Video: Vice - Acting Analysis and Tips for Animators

Welcome back, it is Thursday and that means acting analysis for animators and today I'm going to take a look at the movie Vice. So today's clips are going to cover contrast in posing when someone moves a lot, doesn't move a lot, eye blinks, usage with props, you know my love of props, so lots of things to cover.
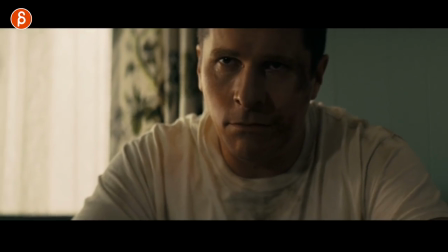So let's go straight to the clips. First one we have here is an argument between these two main characters and a couple things to look at. There are a lot of little things here too.
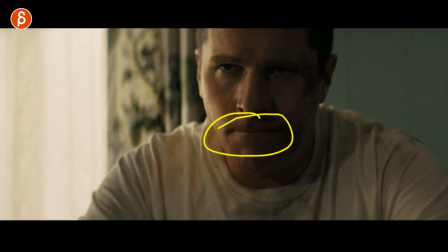So first, I love this, that little moment of putting his lips together and squishing this. it's kind of a gesture of shame you can
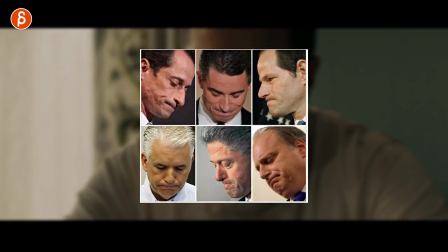see this there's some photos floating around of people it's usually people caught doing bad things and i like that in there consciously or not it's kind of interesting gesture
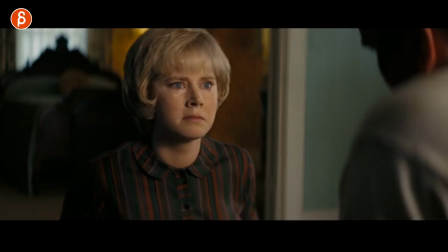so she goes on and tells them you got to get your life together because all that stuff reminds him of past moments when she was witnessing her parents
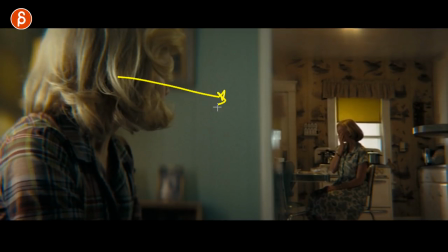falling apart and i like that thing of that character is her younger looking at this and when we cut to this she is also looking
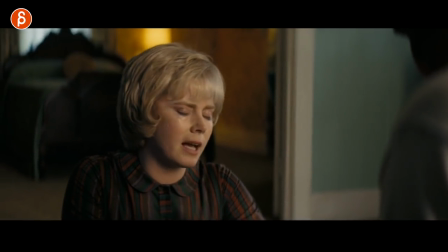here as if it's been happening it's a small little thing but i like that it'll edit and that'll uh eye direction but anyway she gets back to him and
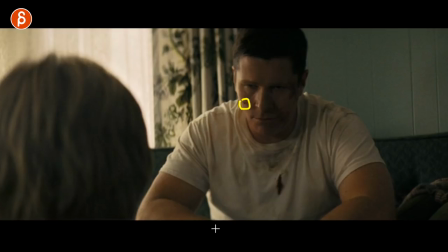this is interesting not that a fly is potentially a prop but if you look at that fly on his face and he's not moving
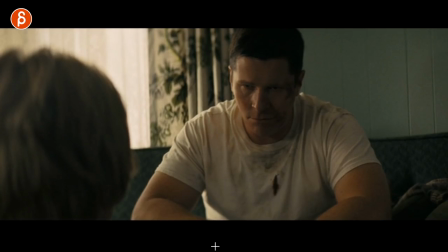he's probably hung over beaten up he's just tired and doesn't know what to do but you can technically say well if there's a fly going around your face and you're not moving this could be that your character is is so exhausted and tired that they don't care, or they're so angry that they're just focused, and whatever's on their face doesn't even faze them. So you could use something like this, and this could be a fly, maybe there's something flying into their face, could be winds, could be rain, where people maybe cover their eyes or cover their face, and they don't really care about the harsh outside elements, and that could be an additional indicator of what the character feels or what they feel towards another person.
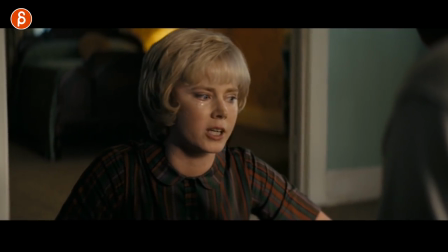So cutting on, she tells him, after all this time, you gotta find a way to get your stuff together.
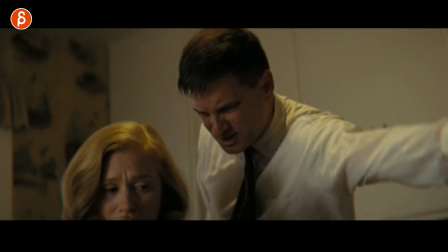She continues with all those traumatizing memories and she tells her, okay, this is it.
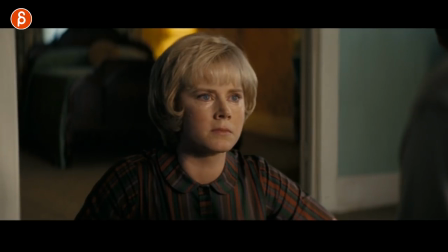You got to do this. You got to make a choice. And one of the main reasons why I'm showing you this sequence is his reaction.
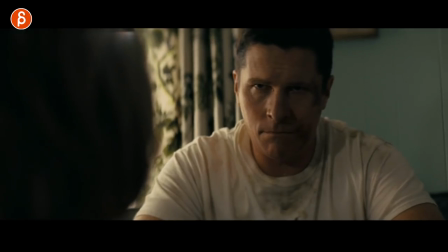So she says you got to get your stuff together and he then has a reaction by just doing this.
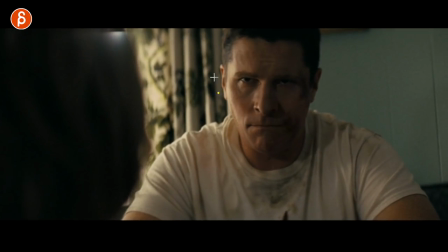And I love that. It's not a big explosion in his face saying something.
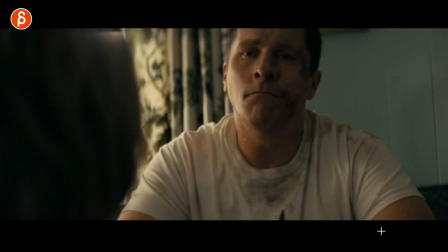There's no audio. It's just technically animation terms. You're just gonna rotate up with a little bit of obviously side to side somewhat complexity. so it's not just one axis but I like this it's just a simple thing of yes I have changed my ways I am now making a decision this is the time and it's all through a simple move up with the head just like when I had a clip way way back of True Blood where the grandmother of Sookie says I can count on you isn't that right and it's not isn't that right it's not a question by going isn't that right by lifting the head it's a command it's not a question anymore and I love that stuff it doesn't always have to be crazy arm gestures sometimes just a simple tilt in the face or there's something in illusionist I want to do in the future where another main character yells at the other main character and instead of her matching that outrage and yell and confrontation she just does a little bit of a head to like oh you poor thing you don't understand anything and it's such a great moment of contrast in that scene but in general I would encourage you to find moments where as a character you don't rely on arms and you don't do any big wild gestures unless it's really called for but sometimes less is more and sometimes just doing a bit of a change or so whatever you want to do right something like that i'm just a big fan so next up is this little thing here where he is finally in this beautiful
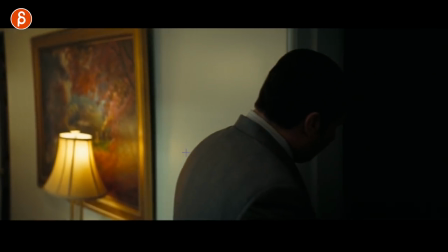building lights and paintings and nice and colors and i love this too this is not something you can technically do in terms of
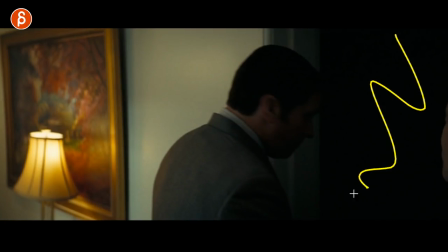you know acting choices and stuff but i like this i like that it's dark we don't know what's going on as the audience you wonder what is going to happen
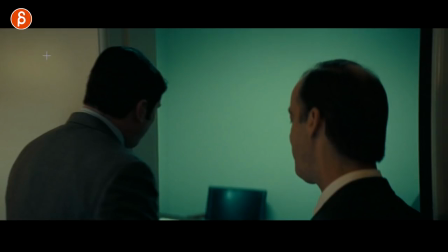and then you got the reveal oh okay totally change of color where this is warmer and more inviting this is icky and and just you know
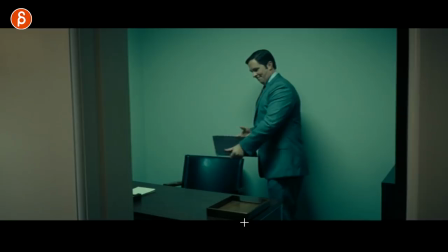sickly green but it is his first office and he's happy about this and the reason i'm showing you this are his finger moves right there all of